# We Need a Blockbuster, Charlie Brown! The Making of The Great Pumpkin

The Great Pumpkin was maybe the second or third show that we worked, you know, together in this project.
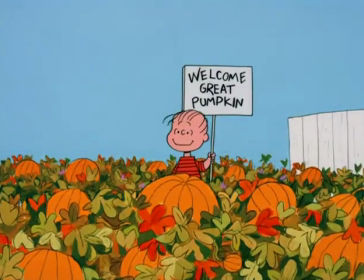(4:28)
It was a good project. I loved the story. I loved the whole idea.
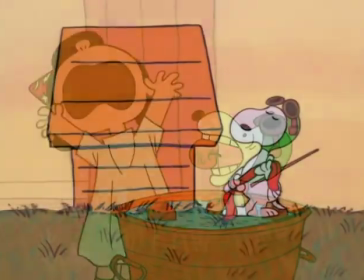(4:32)
And I, of course, wanted to do it in the most elaborate and convincing fashion.
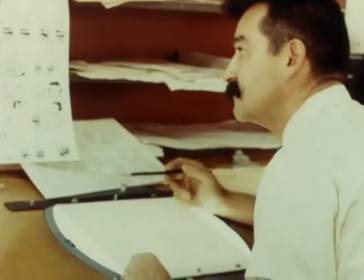(4:37)
Melendez had this wonderful team that worked in the traditional cell animation method that is unfortunately becoming slightly extinct in this country now. Bill Melendez, the great animator that he was able to take the comic strip and just move the characters.
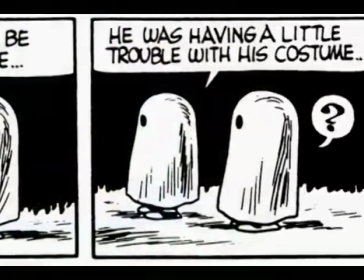(4:51)
Not change the characters, just make them move, even where they walked funny. And there was a seamless transition thus from comic strip to television screen. One of the problems that Bill Melendez and his crew encountered in animating Charlie Brown for television is that the characters weren't designed for animation.
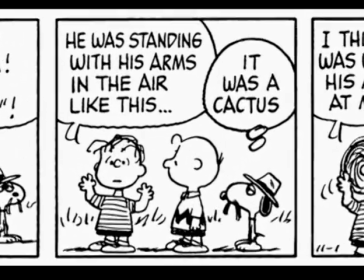(5:07)
Schultz had very simple backgrounds in the strip. You know, he was the only person in the world who drew side views of blades of grass because he had always had his camera down low.
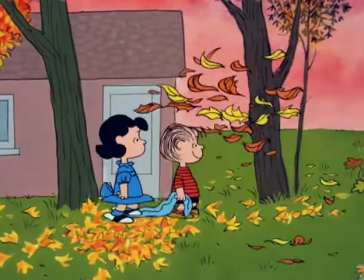(5:15)
And Melendez wisely realized you couldn't do that for half an hour on television.
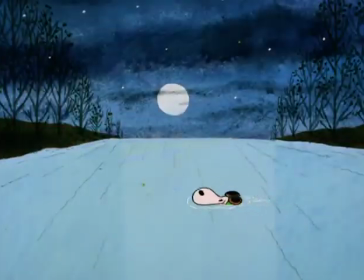(5:19)
You had to take different angles to keep these characters interesting. So he found different angles and different ways to frame scenes, to compose shots. It described a lot of great fantasy potentials, the Great Pumpkin, you know?
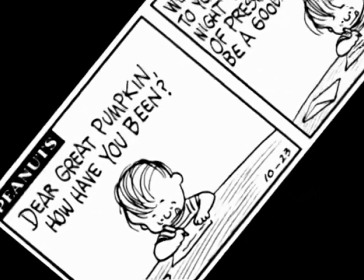(5:35)
So I didn't want to destroy that at all.
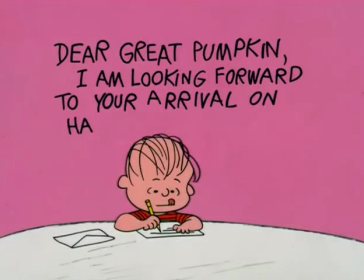(5:38)
And so we had to pull back from being too explanatory and get back to a good, being more subtle and just leaving it more to the imagination.
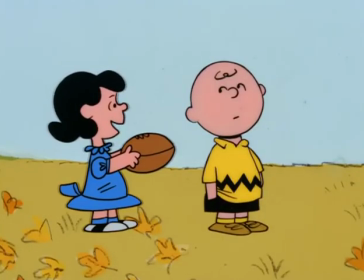(5:49) I'll hold the ball and you come running and kick it. Oh, brother.
By the time we got to the Great Pumpkin, we started to hit our stride in terms of recording the voices, the music, the colors, you know, the whole thing.
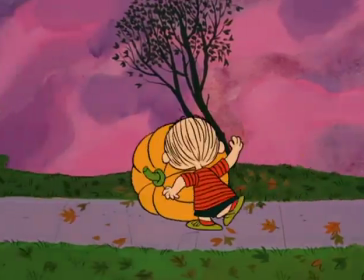(6:05)
They were able now to give a little more budget, a little more lavish production to it. The animation was probably a little better, the color was a little better.
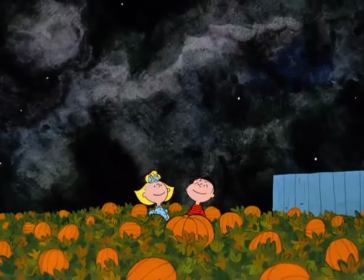(6:12)
Particularly memorable are the blotchy blue and purple sky while Linus and Sally are sitting in the pumpkin patch, and the very evocative drawings as Snoopy imagined he's making his way across no man's land.
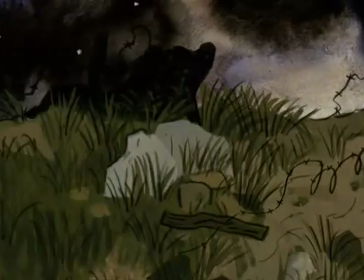(6:27)
They had a problem in doing the Red Baron sequences because Snoopy doesn't talk in the cartoons. At some point, somebody must have said to Schultz, well, how are we going to do the Red Baron if Snoopy doesn't talk? And he said, we'll find a way. And he found a way. He just let Charlie Brown translate for him.
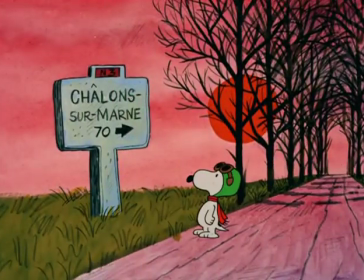(6:44) Here's the World War I flying ace, imagining he's down behind enemy lines, making his way across the French countryside.
But we also had another scene in there for the first time. When we were talking about the kids with the costumes and the trick-or-treating, Mr. Schultz said,
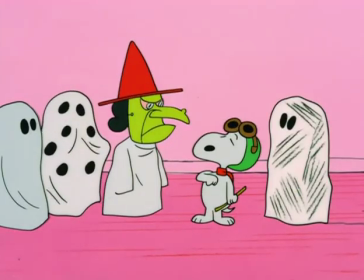(7:01)
you know, it's when Snoopy's fighting the Red Baron, when he's a World War I flying ace, he has a nice
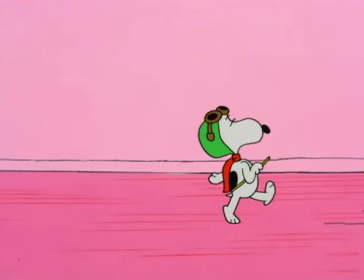(7:07)
Halloween-type costume on. It's a shame he couldn't fly. And Bill Melendez, the animator, stood up with great umbrage and flourish and said, Sparky, I'm an animator and I can make him fly.
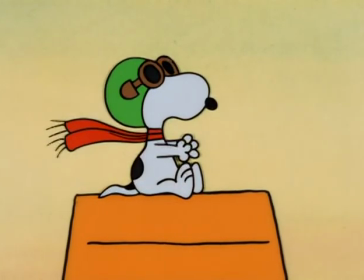(7:19)
Mainly because we could do it in animation and we couldn't do it in live action or any other way. That's what made it so much fun to us. That, good, we can do this, but they can't.
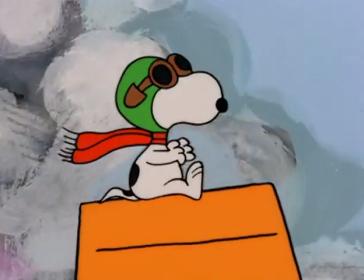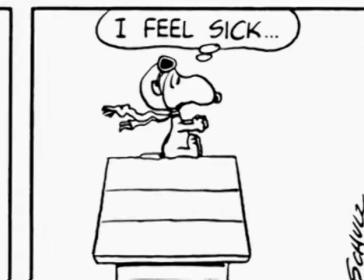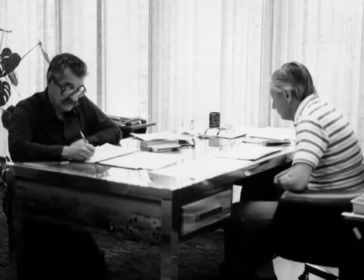(7:43)
And the two of them got so excited about this prospect, they couldn't wait to get to it, and of course that became one of the most famous animated scenes that we ever did.
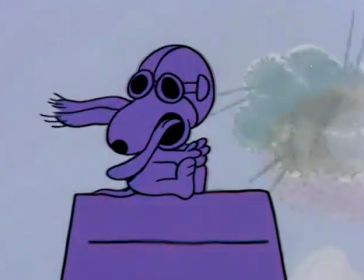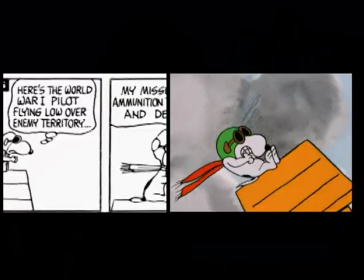(7:58)
That scene of the doghouse and the bullets flying and the wonderful colors in the background,
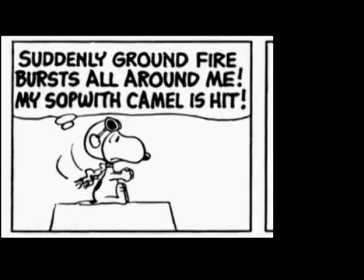(8:05)
that's everyone's image of the flying ace. And it's not in the comic strip, it comes from the television show.
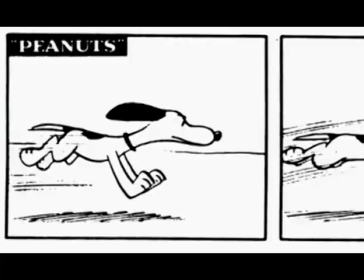(8:15)
It's interesting when you look at the Peanut strips in sequence, you see the evolution of Snoopy.
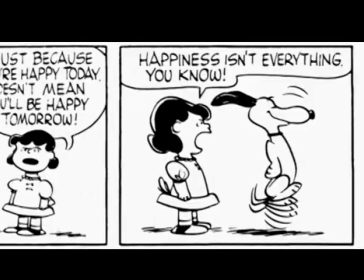(8:19)
And there was a major jump when he started walking around on his hind legs. And then there was a major jump when he started adopting different roles and he became different characters.